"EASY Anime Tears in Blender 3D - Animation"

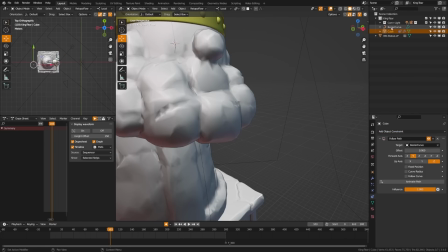Now I'm going to go ahead and select that Bezier curve, which we'll call tier path.
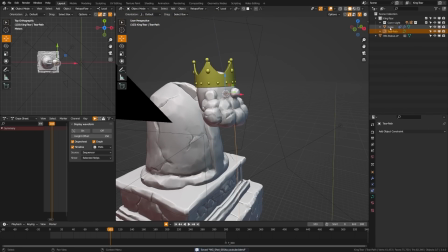Great. And you'll notice that our tier shot off into the distance way up here.
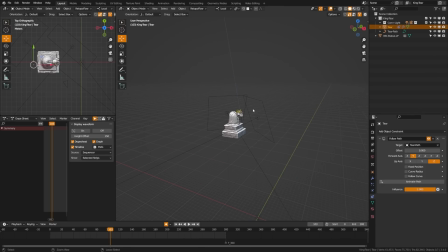Let's go ahead and name that tier. And that's because honestly, the follow path modifier works a bit odd. I think it should work at both objects origins, but instead what it does is work at the world origin. So what we want to do is grab our tier there, and we're going to come up to the item here, and we can see our location there.
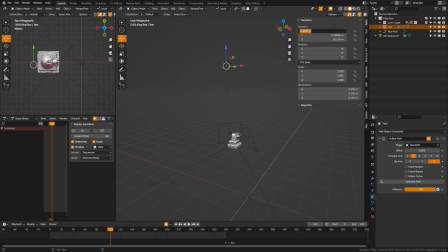So if we click this top one, we can drag down and make these all zero here. And then once we zero out the position of our tier and we zoom back in on it,
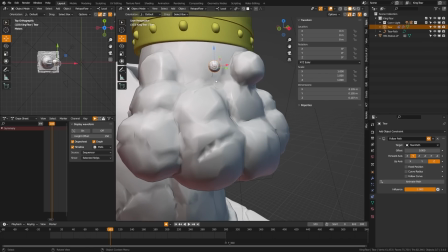you can see that now that position has reset and is on where it should be on the path.
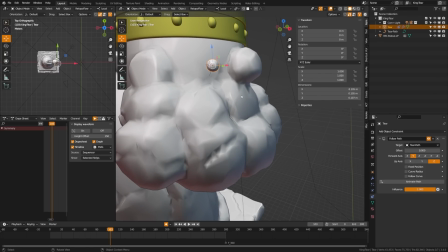It's a bit of an odd workflow and something I kind of hope they change in future Blender versions, but for now, that's how it works. Great, so now that we have that done, we want to go ahead and change some settings over here. Now, right now, to get this to move along the path, if we go ahead and drag it, you can see that it won't snap there.
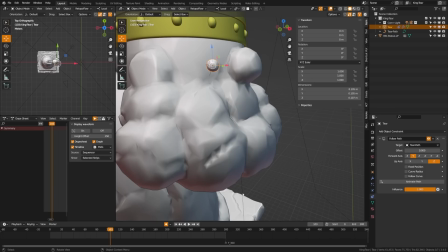We would have to click Animate Path, and then that would create keyframes on our Bezier curve down here on the path animation, and then that would allow us to kind of have animation there, but that doesn't give us much control. So we actually want to change some settings there on the object proximity.
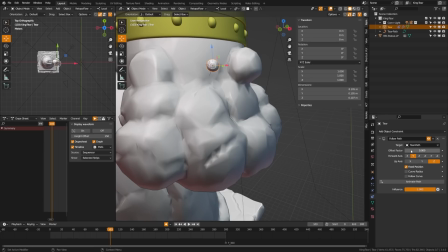So we actually want fixed position. And all of these should work by default if you've been following along with this tutorial. But if you notice that your tier is kind of facing an odd direction or whatever, you can kind of click around the forward and up axis until you get exactly what you're looking for.
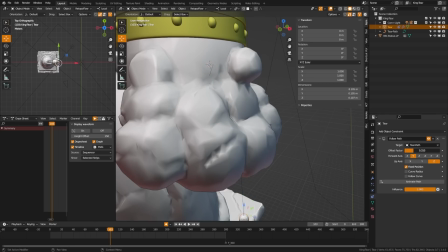But with this fixed position, now we can animate with the offset factor here, which allows us to create an animation for our tier.
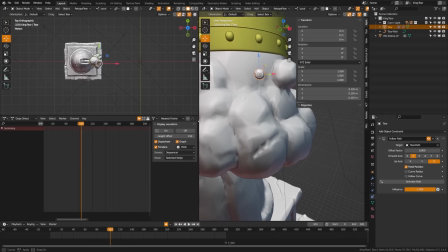So let's look at how we could do a simple animation for our tier. So let's go ahead here, drag this down.
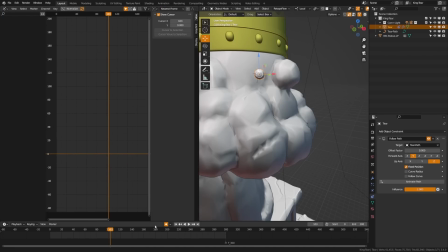I'm going to turn this into the graph editor. And let's go ahead, shorten this range to about 120 frames. I'm gonna go to the beginning here. And if you click this, it will insert an animated keyframe on your offset factor. So there, it will start at zero at the top. And then what we're going to do is move up to 100.
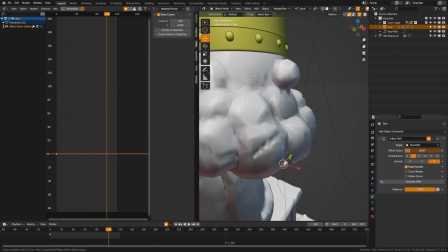And let's go ahead and set this to around there. And then we can go ahead and go to 120 and then have that kind of fall off. So let's see what that looks like. So go ahead and hit play there. You'll see that it kind of slowly rolls down the face and then drops off.
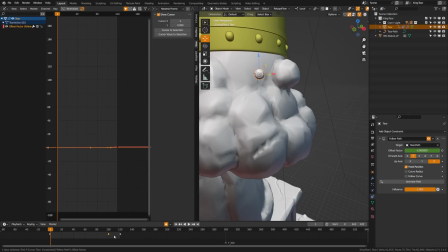And that's a little too fast. So we'll go ahead, grab this 100. We'll bring this back to something like 60. And that should give us a bit more of a natural fall off. Great. So now what we can do is if we select our graph here, we can press A to select everything and press period on our numpad. And that will allow us to zoom in. And we can actually go ahead and grab this one here,
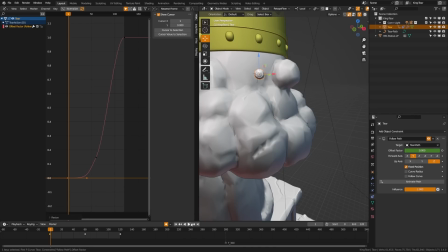hit S and then X. That'll allow us to kind of scale out and give us a little bit of a harsher easing so that it takes a while before it falls off. Perfect. You can go ahead and move this keyframe around until that curve looks a bit more natural. That looks great.
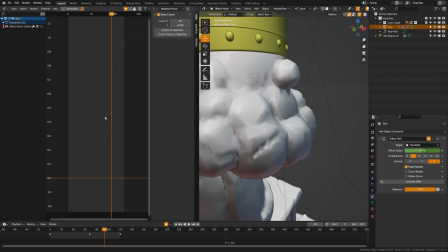Up here, we can grab this keyframe, hit R and rotate, and that'll give us kind of a linear fall off because once it kind of gains speed, it's just going to keep moving forward. We don't want it to ease and slow down. And if we look over here, we can see that that's starting to look a bit more natural.
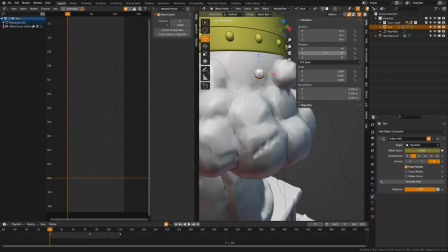Perfect. Now what we can do is we can go ahead and grab our tier here. We can press N to open the panel here, and with the transform sections here under the item, we can right click on the scales and hit insert keyframes, which will insert a keyframe on all of those. Now we can go ahead, turn the eye on our graph for the offset factor off here.
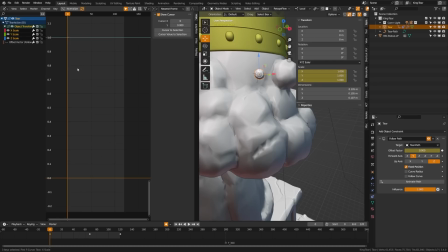And now we can only control our scale keyframes. So let's go ahead, let's move this up to maybe 12, hit Shift D with all those selected, move that across there. We come back here to the beginning, we can turn all of these to zero. So I just click the top one and drag down, and that allows me to change them all at once.
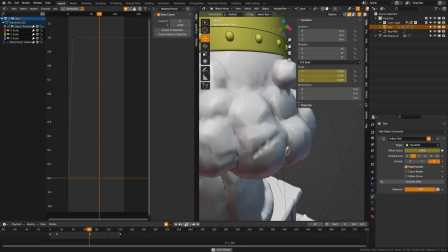We can change that to zero. And you can see now that the tier wells up and then falls down, and you can adjust that timing for whatever you think works best. I'm gonna do something like around here. Great. Now what I wanna do is once the tier falls off here, I want that tier to stretch.
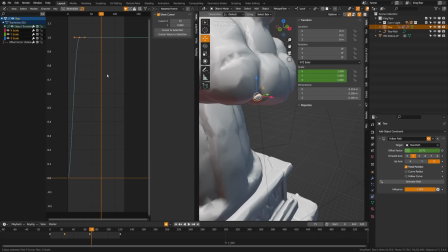So what we're going to do is insert a keyframe here. So with this selected, we will press I and only selected channels. And great, now we'll go to the next two frames there. And let's go ahead and change that Z up to 0.2.
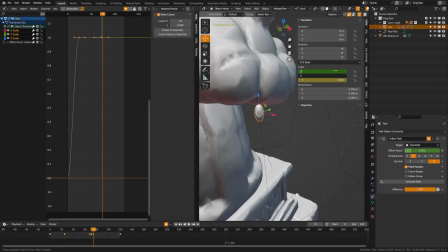And then we'll go ahead and change both of these to 0.5 so that it kind of gets that stretched look.
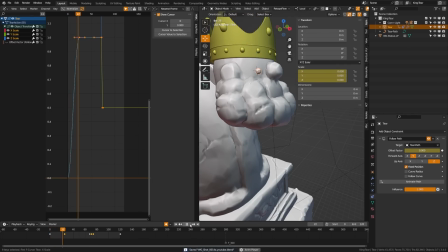And now we can go ahead and watch our tier roll down our face here and see that it falls and then stretches off.
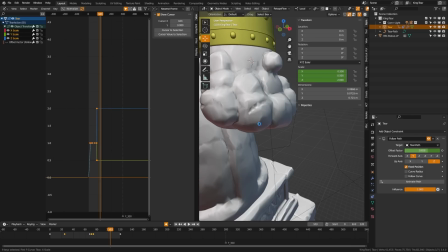And I would go ahead and make that fall a bit faster, but for the sake of the time of this tutorial, let's go ahead and move forward.
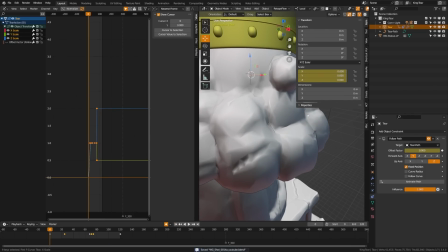One other thing you can do to add a bit of that kind of like anime tier effect to it with the animation is you can go ahead, you can grab, let's grab this X here and zoom in on there.
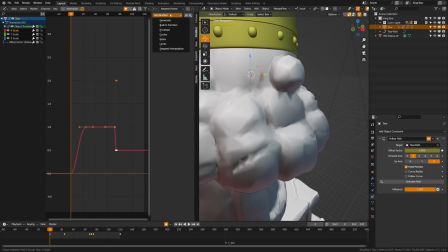We're gonna add a bit of wiggle factor, and that'll give it that kind of like anime kind of like wiggle or jiggle that you see when they do on their tiers. We'll go ahead and we'll add noise modifier to this. It's a bit extreme, so we're gonna go ahead and up the scale and lower the strength just a bit.
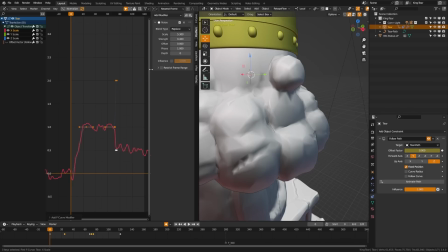And we want this to apply on all of our scales uniformly. So we can click this little button here, the copy modifier, click here, click that button, click here, click that button, and that'll add it to all of them. And now when it comes in, you can see how it's kind of jittering a bit, and you can play with the scale and size.
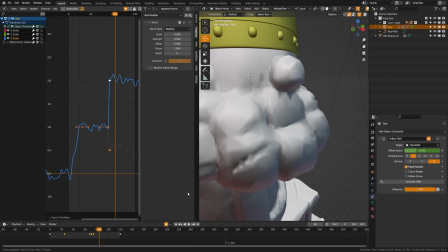I had my scale a little bit lower, which made it kind of more jittery as it moved down. Now let's look at how we can get a look of a tier here.
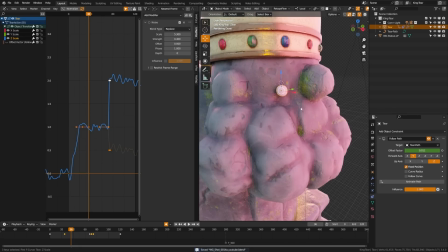So let's go ahead and we can go to our render section here, and we can go ahead and add a new shader.
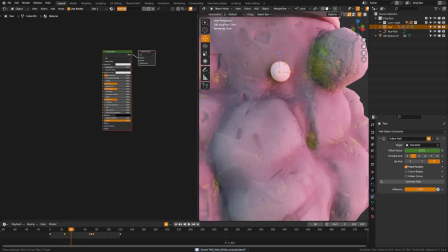So let's call this the tier shader. Now, you can do a toon shader, and there are already a lot of tutorials online with great toon shaders. I wanted to show something that worked in Cycles, and I kind of wanted to do something with like an actual transparent tier, but with some cartoony elements on it, so I'll show you what I did there.
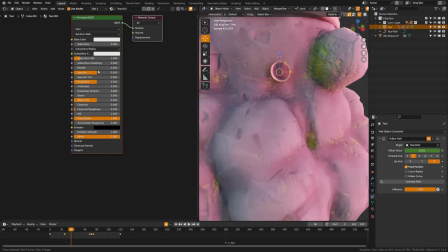What I did is I went ahead, turned the transmission up, then I turned the roughness down to something like 0.1, and you want to make sure that you have something like an HDRI within your world, even if the strength is set to really low, and that'll give you some reflections to make the tier a bit more visible. And then I wanted the roughness just a tiny bit so that it could actually catch the light.
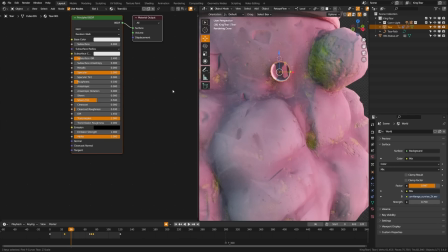Now, this is unrealistic, but I grabbed the specular and cranked that up. And what that's going to do is make those highlights appear a little bit brighter. And then I actually right-clicked with holding shift onto my tier, and I held shift A, and I'm going to go ahead and add
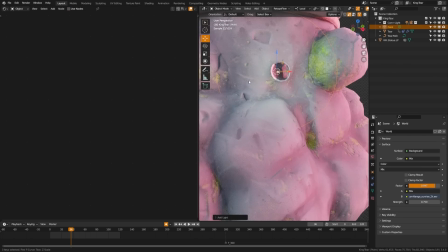a light. Let's add a point light. And you can see how that's giving it that kind of like highlight there.
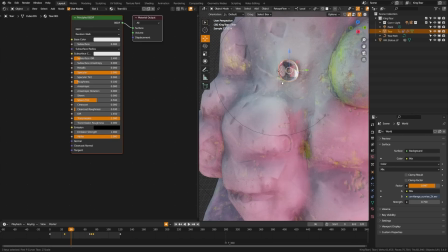And you can go ahead and just offset that a tiny bit, and that'll give it that kind of like more cartoony looking highlight.
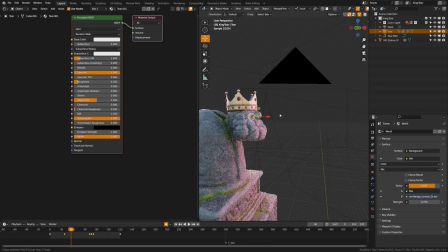So let's go ahead and get out of the view there.
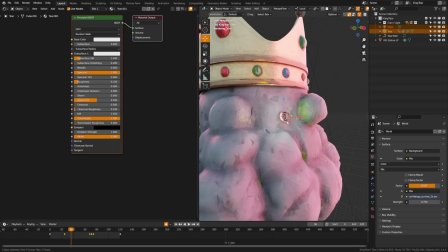And then what you can do is you can actually parent that light to your eye by grabbing the light, then the eye, and hitting Control P, object transform. And then you can go ahead and animate the power of the light.
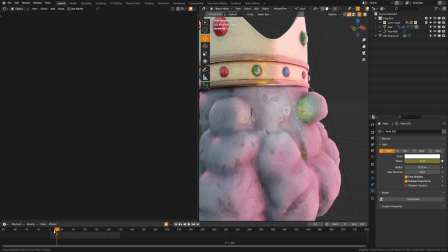So we have our 12 here. Let's go ahead, animate the power of our light. Go ahead here, put this down to zero. That way the light doesn't appear until our tier appears, and you can see it kind of comes up with it and then moves down.
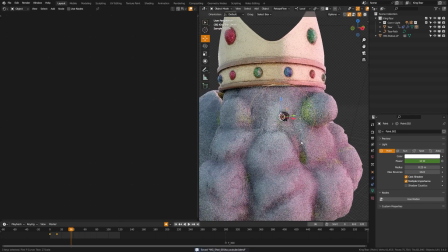Now, the other thing you can do is you can actually play with some effects here in the compositor.
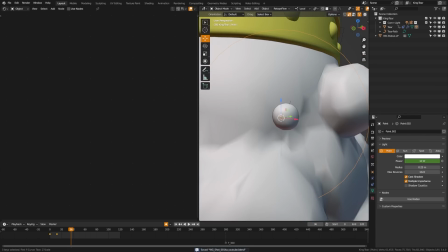So I'm gonna go back to my other project file and show you some things I did to kind of enhance that tier effect in this image here.
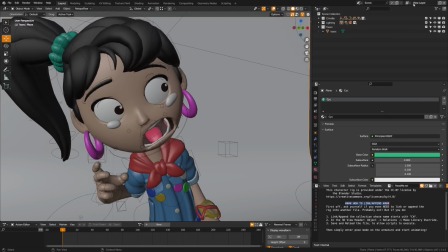So you can see here, I actually have my view layer and a tier layer.
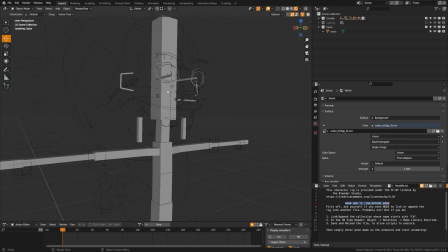And if I come over here to the tiers layer, you can see that I don't have anything visible in the scene but the tiers, but I still have the lighting visible.
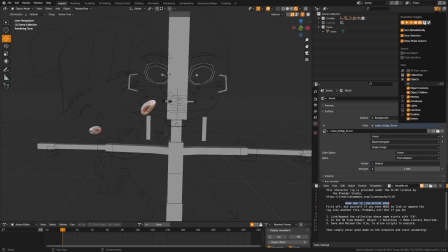So what you can do is you can come up here to the filters, and you can turn on these two right here. And by putting your tiers in their own collection and making them visible, you can then take your other collections with all your other objects and click this on. That way your tiers will appear in your scene and render with all the other lights in the scene affecting them,
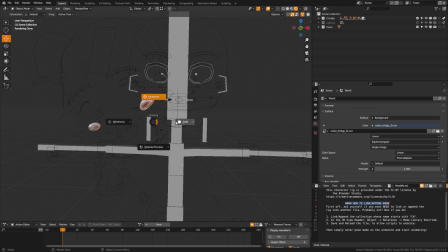but you will only get the tiers on that render. So let's see what that looks like in the compositor.
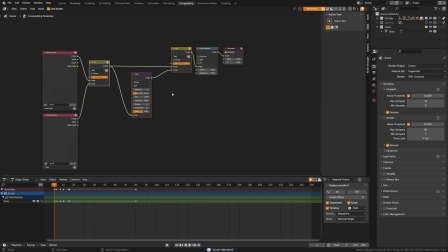So I'll switch over here to the compositing tab, and we can go ahead and render here so that we can see it in our backdrop.
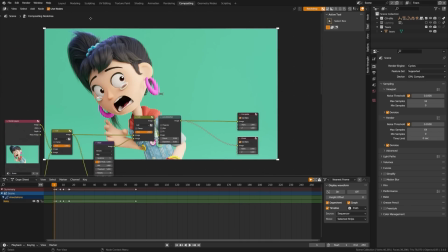Great, so I've gone ahead and hit render here so you can see what we're doing.